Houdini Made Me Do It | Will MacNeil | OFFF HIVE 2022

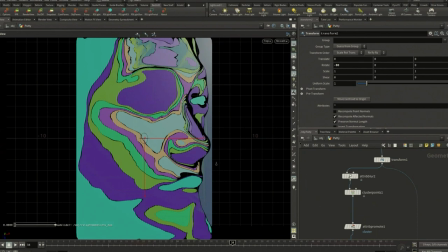27:35 If you use 2D tools like Photoshop, you probably recognize this as like a quantized piece of art. It does look like that a bit, but we can fix that so it doesn't look like that in the next few steps.
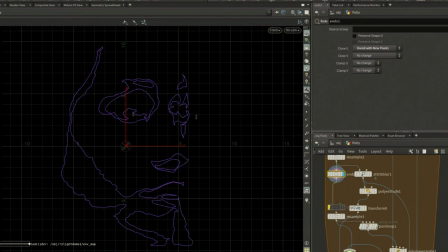27:47 So each one of those little islands of color gets traced. You probably can't really see it there, but there's a trace around that. Okay, so now, to think sort of abstractly for a minute, imagine there's energy going around those curves. There's like speed, there's velocity going around those curves.
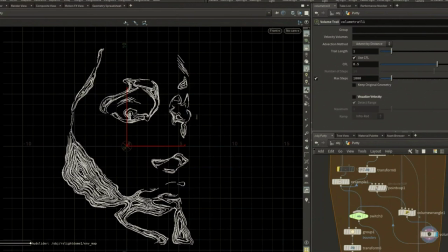28:06 And then you put a whole bunch of points inside those curves, you get them to move following that energy, and you get trails. And so this is what happens when you do that.
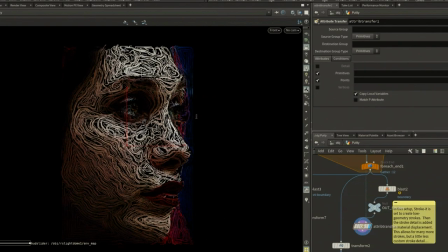28:15 You start to get something that builds up and it becomes kind of like a map of the way an artist would have moved over the canvas at the time they painted the thing.
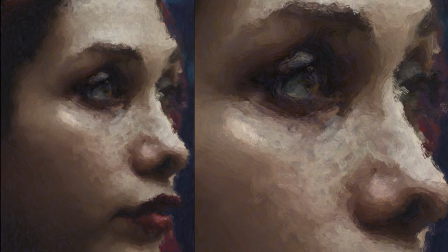28:23 And you get some really cool results. So you get something that feels like, you know, pretty painterly, you know, if you look at it close. And like I said before, it's got relief. You can turn it on its side and you can see that it's actually got a surface there.
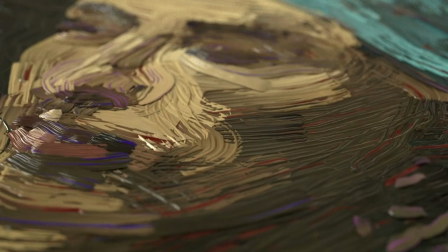28:38 And in fact, here, if you want to get a sense of like that, you can, you know, make it really blobby and really get a sense of like something sticking off the surface.
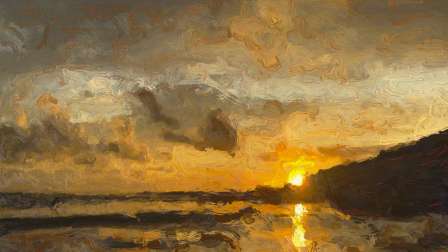28:46 And I started to have a lot of fun with this. This is the beach outside or near my house. You can do kind of abstract stuff.
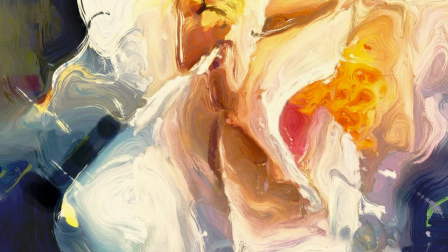28:54 You can create, you know, one version with it looking like really quite, you know, detailed and photographic, and another one where you can go really crazy with it. And it's no big deal. You just try, change the settings, wait for it to set it up, render it again, and you get something completely different. So that's, you know, painting. Trying to create something that looks like a painting.
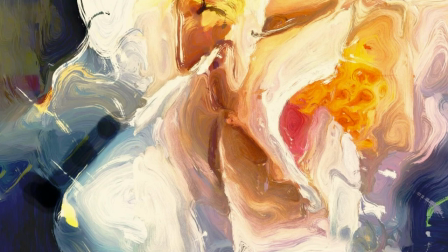29:13 But as I said earlier in this talk, now this is like, once you've got something that works well, why not take it and do other cool stuff with it?
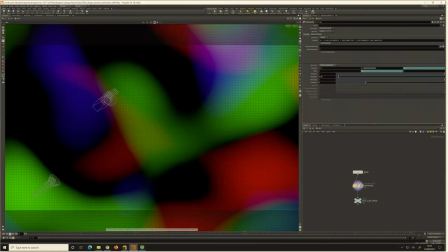29:20 So I said, well, if I can make a painting from a picture, then I can probably make a painting from data. And data inside Houdini take many forms, but one of them is just noise. So you can take noise and you can start to get these really cool kind of patterns of strokes that are doing,
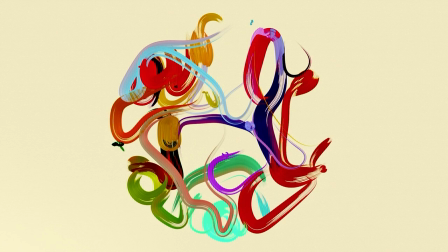29:35 basically being driven the same way that whole system works, but just using noise instead of an inputted picture.
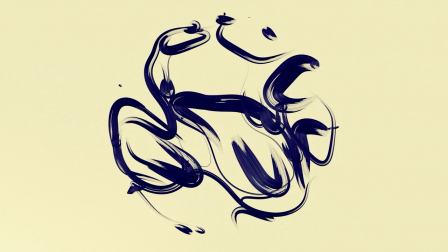29:42 And then, you know, I was playing around with this and I started to see, like, it's got a really lovely kind of energy about it, almost like calligraphy, like Arabic calligraphy.
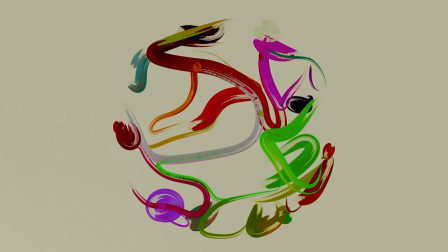29:50 And, you know, of course, with these things, they're procedural. You can just keep trying stuff and trying stuff. You can see, you know, what looks good.
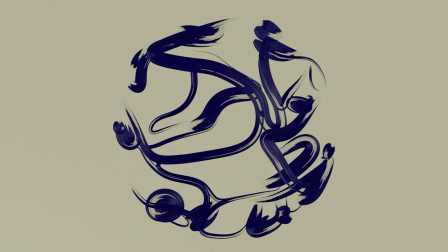29:56 Half the time it looks terrible, half the time it looks quite cool. And I just, you know, went to town with this stuff for a while.
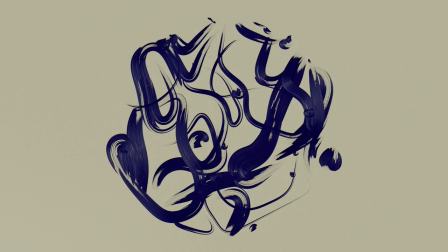30:02 And then I started to think, well, what could I do with this instead of just, you know, say, oh, that looks cool and whack it on Instagram?
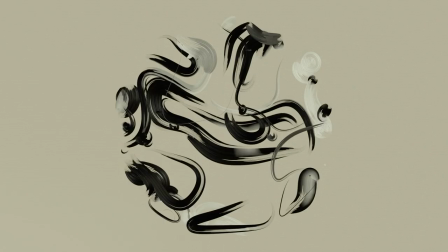30:08 And I thought, well, this stuff kind of looks like weather to me.
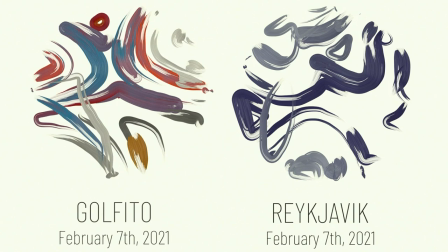30:13 So I built a system that could interpret weather in a kind of painting.
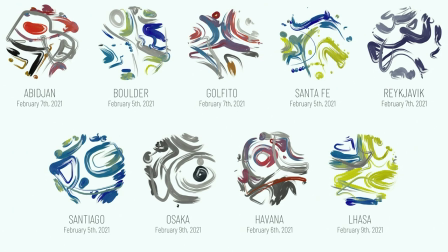30:19 And basically what it does is it goes online, gets weather data, brings that inside Houdini, and makes a painting. So you literally just type in the name of a city, it goes and gets the weather, you can give it a date, and it creates a new painting for you.
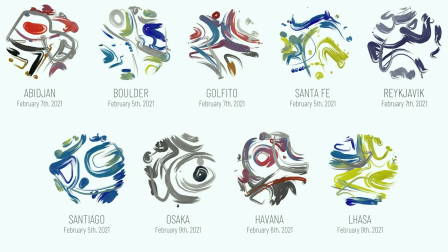30:34 And they're quite fun. They're, you know, kind of, you're not gonna decide whether you're gonna, you know, fly a plane that day based on them. They're not like, you know, data art, but you know, they're fun, and they do kind of give you a sense of a place, things like that.
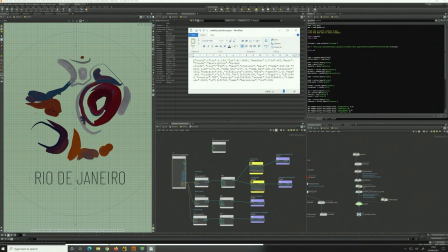30:47 So I'm gonna describe a little bit about how this works, because in my mind, this opens up a whole new world of opportunities. So, but what I say before I explain that, I had no idea how to do this before I start.
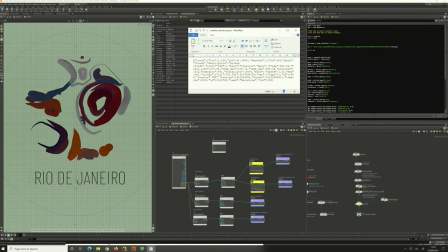31:03 And I wanna also explain, I am a really lazy Houdini artist. I don't learn things unless I want to know them and want to do them. I don't fill my head with stuff that I don't need to do. And if I do want to do something, I have this kind of time and energy to figure out how to do it.
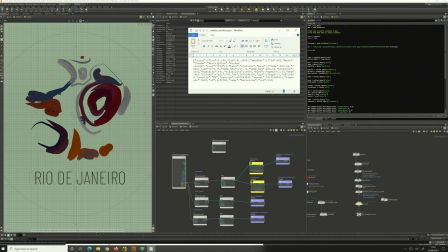31:19 And that's the key, that you can do it. And with Houdini, you know it's possible. You're not going to hit some wall. It's so extensible and open, as Mo said earlier. You know, you can hack it. You can get into stuff. So here's a little bit of idea of how this all works. And I hope it makes sense.
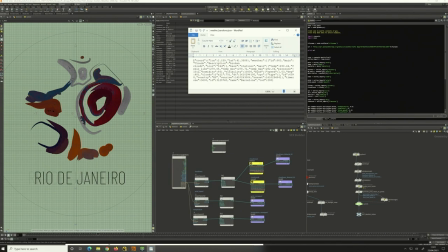31:34 It's, you know, starting to get into slightly kind of away from design and graphics and into more kind of data art, but hopefully it'll make sense.